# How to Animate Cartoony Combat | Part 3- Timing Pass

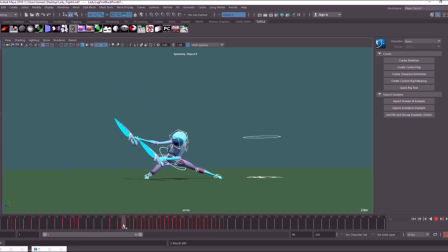255s
Okay, so something like that would be good. Okay, I'm going to put another frame in towards the bottom of this arc here. Maybe another frame here, just to smooth it out. Okay, let's play it.
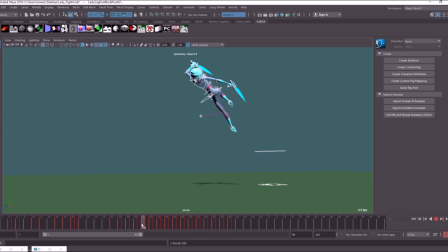275s
Okay, you see the way it's way too quick during this section here, so we do need just to add a few more frames for this jump. Okay, and at the top of the apex as well, we probably want to leave a little bit more time, so maybe just a couple of frames just for the hang time.
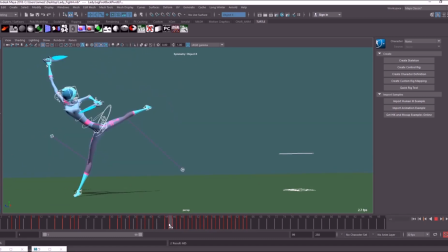294s
Okay, so between here and here, that's a massive change of shape, so we are going to need another key there.
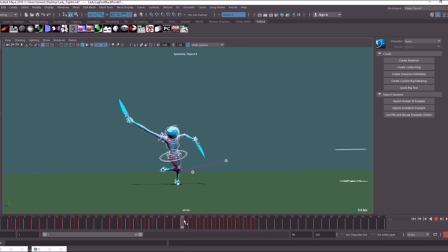308s
pretty quick, so come round. Okay, give that another frame at the bottom. This is just feeling out timings at the moment. None of this is set in stone. You can always adjust this afterwards, but you just need to start going through.
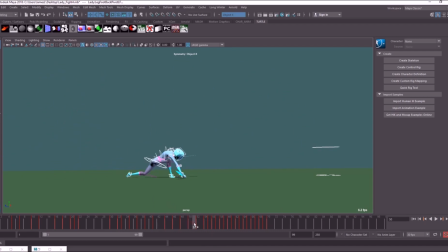329s
And it doesn't matter if these in-betweens are messy, all this is going to have to be tidied up anyway, but just go through and start spacing out everything.
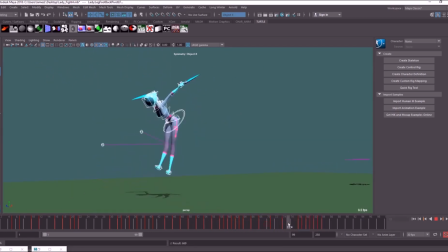Okay, so here's the animation with the timing pass. So as you can see, it's starting to look a bit smoother. It still needs a lot of work, a lot of cleanup, and we need to start offsetting a lot of stuff as well. But you know, it's a good base to work from.
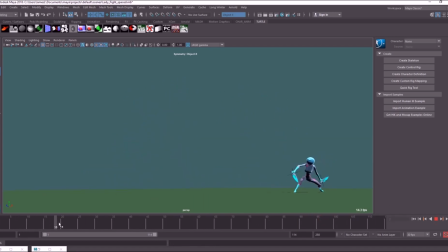364s
So what I like to do from here, so I don't get overwhelmed, is just break this down into sections and then work on. Alright, so with this first strike, this is all quite nice how it is.
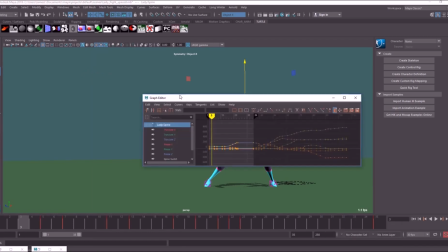376s
Open up the graph editor and just have a look at her translate Y. Okay, this is a up and down motion.
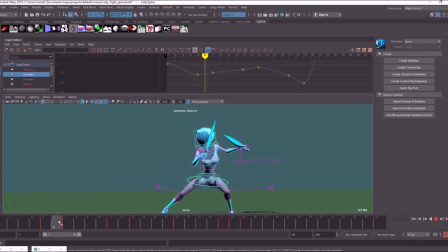385s
So you generally like to start when polishing with this curve here, because this is where a lot of the weight comes from. Okay, so I think she just needs to come down a little bit more.
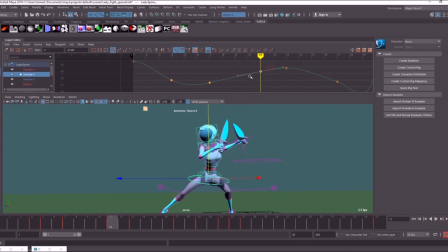398s
It needs to be a bit more like this shape. Okay, and just raise her up a bit more during that part. Okay, so with this strike as well, just going to make it a little bit lower and just smooth out this bottom part.
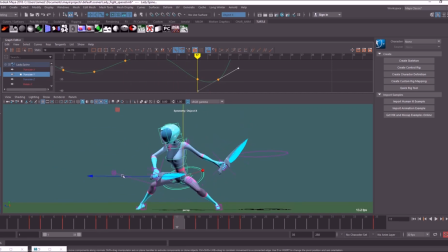415s
Okay, so we want a nice arc on the hips coming through. So with this bit, as she kind of holds, I kind of want her to keep moving up a little bit more.
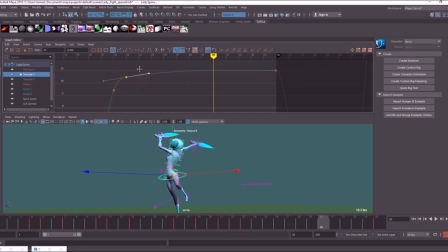425s
I'm just going to raise this key up here and then just modify this tangent so it's a bit more like this. So at this point she's knocked the little guy up into the air, and she'll probably be looking up at this point. So once he's in, I'll be able to judge exactly where she's looking, so I'll just leave the head for now.
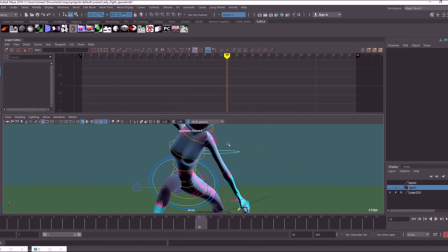446s
Okay, so let's have a look at this strike coming through. So as you see, because these arms are kind of parented to world space,
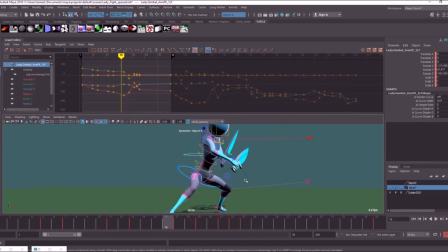454s
these arms need quite a lot of cleaning up, just to make sure this edge alignment of the cut coming through is correct. So I'm going to look at it from more of a front angle. Okay, I'll probably have to key every frame just to make sure it's coming through on the same arc.
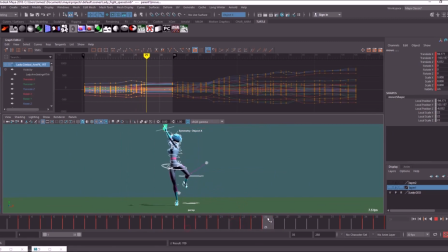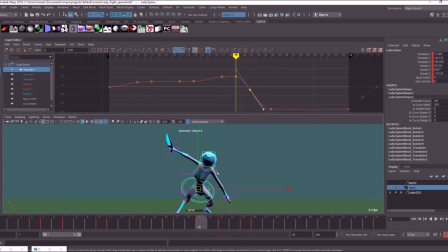479s
Okay, so as you can see, this cut is starting to look a lot better. So we're following that line of action all the way through.
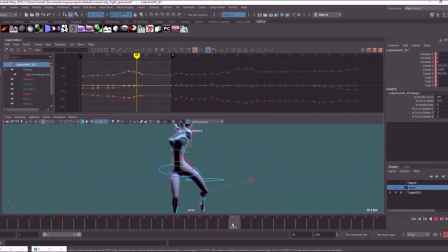486s
I've broken the elbow a little bit here just to get a little bit more of a whip action on this strike. Let's get a little bit more power into it.